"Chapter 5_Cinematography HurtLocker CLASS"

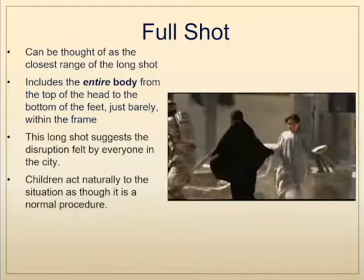The full shot can be thought of as the closest range of a long shot.
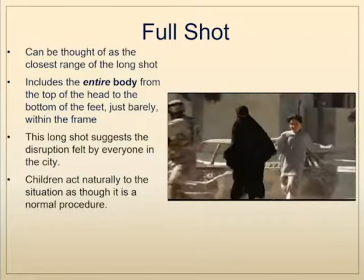It's obviously closer than the extreme long shot and the long shot and it contains the entire body from the head to the bottom of the feet just barely within the frame.
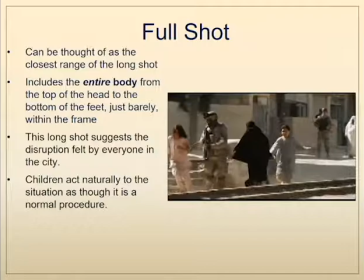This particular full shot suggests the disruption felt by everyone in this city, in this situation. It's hard to determine if these children are acting naturally to the situation. Are they running out of fear? Are they playing? we just don't know. And again, it's placing us in the point of view of these soldiers who just don't know.
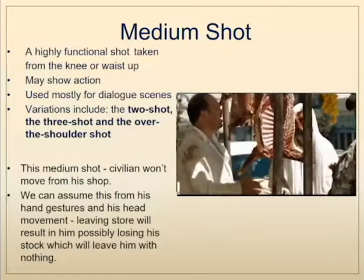The medium shot is one of those highly functional shots that we see a lot in film, used a lot in dialogue exchanges.
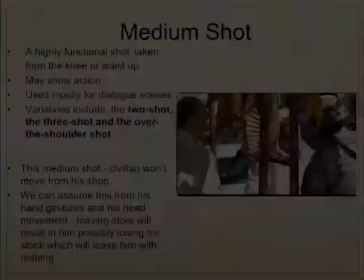There's the two-shot, the three-shot, over-the-shoulder shot, usually taken from the waist up.
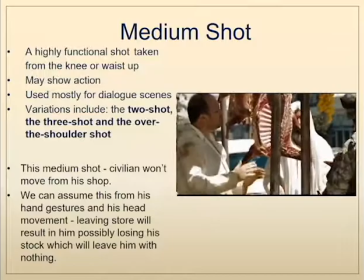This medium shot is of a civilian who won't leave his shop, and although we can't hear the dialogue,
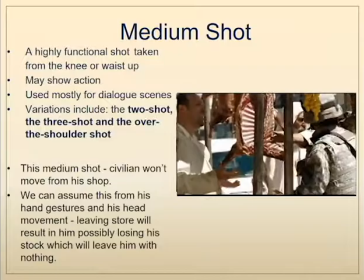we can tell from this rather close proximity to the action that the
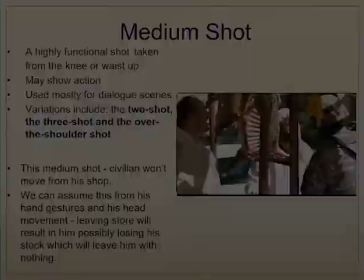body language tells us that there is some sort of adversity here to what he's being asked to do.
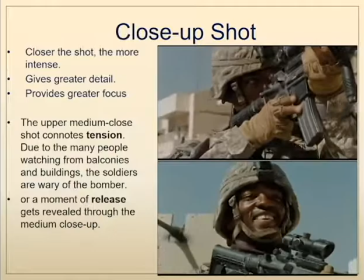Unlike the theater where everything is in a sort of long shot proximity,
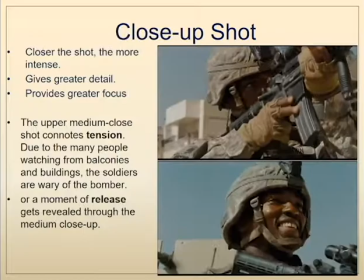the close-up shot is specific to film and it gives us a lot of detail and it gives us a specific thing on which to focus.
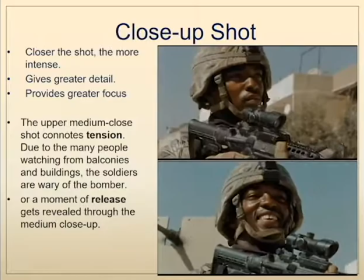So if we look at these two shots here, we can see it's the same proximity to the actor,
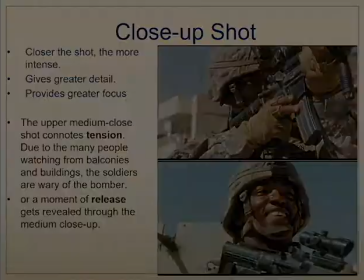but we can see the polar extreme of the tension and release with this actor from this close-up shot.
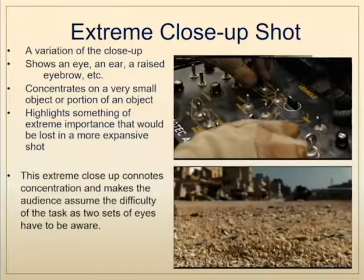And lastly is the extreme close-up shot, which is obviously a variation on the close-up shot.
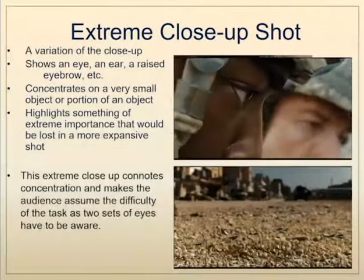This is where we get beyond the head into very, very specific parts of the face,
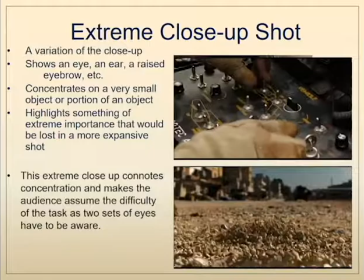or cut away to a hand, cut away to a pen, cut away to dirt on the ground.
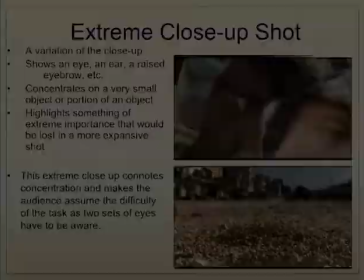It highlights something extremely important that would get lost in a more expansive sort of shot.
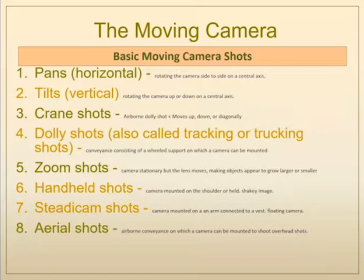Next we'll examine the various moving camera shots, the basic of which are pans, tilts, crane shots, dolly shots, sometimes called tracking or trucking shots, zoom shots, handheld shots, steadicam shots, and lastly aerial shots.
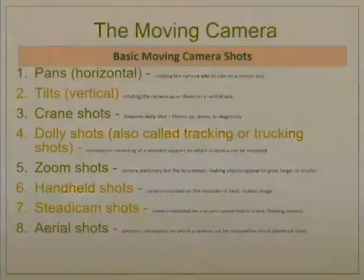But we'll see there are many combinations of these moving camera shots as well.
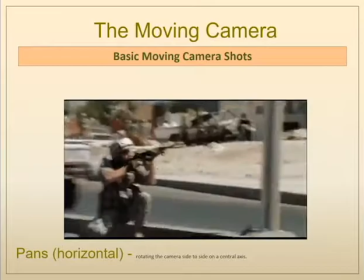Pans and tilts often get used synonymously, but they're distinct shots.
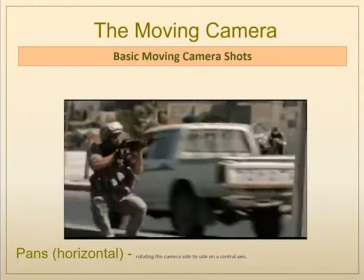Pans are horizontal movements of the camera, rotating the camera from one side to the other on a central axis.
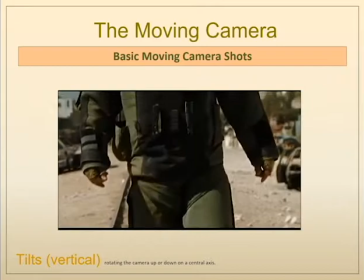Whereas tilts are a vertical tilting of the camera on a central axis up and down. Here we can see a combination of a tilt with a tracking shot
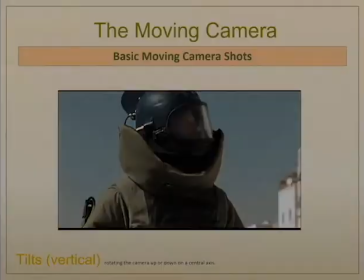moving away from the subject as the subject is moving toward the camera.
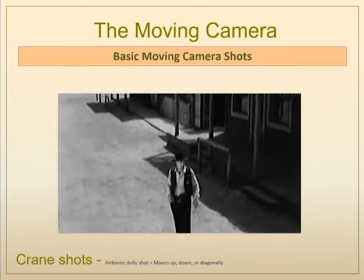The Hurt Locker doesn't really provide us a very clear use of a crane shot, but here's a very famous one from High Noon.
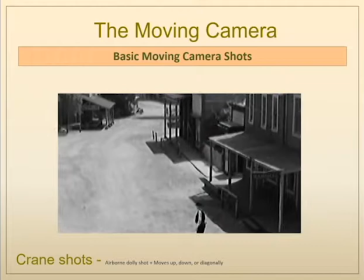Here we start on a medium to medium close shot and the camera moves on
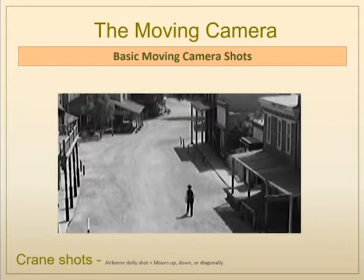a crane in a sweeping diagonal up to end up on an extreme long shot.
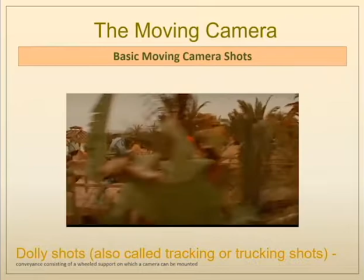While the Hurt Locker does have a few dolly shots or tracking shots or trucking shots, they're usually that very shaky shot.
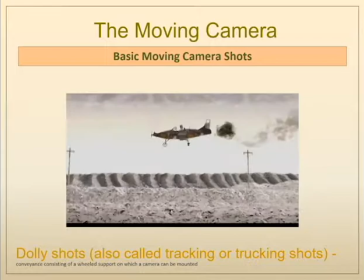And here are a few examples from Wes Anderson who's very famous for his use of that clear dolly tracking shot.
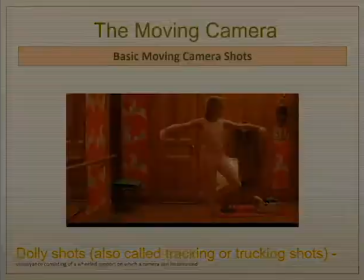The camera is placed on some sort of apparatus that allows it to be moved along steadily with the subject.
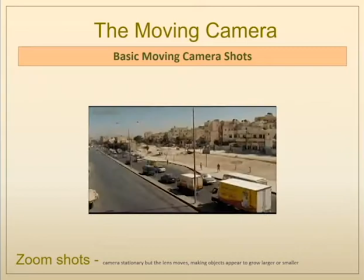The movement in a zoom shot is not really from the camera itself, but from adjusting the lens to magnify the subject.
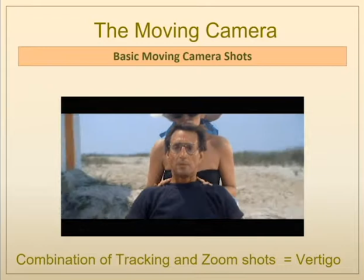If a director wanted to, a director could combine a tracking and a zoom shot like Alfred Hitchcock did in Vertigo.
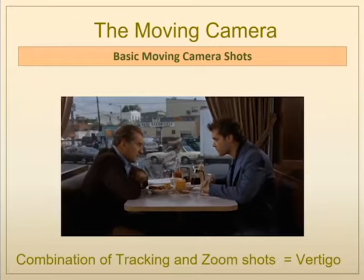Here we've got a camera that is moving, either pushing in or pulling out,
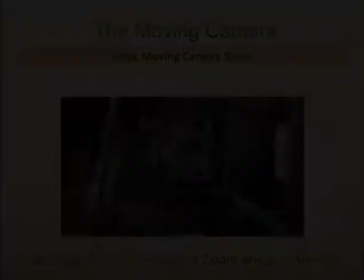while at the same time zooming in or zooming out the opposite direction, thus distorting the background.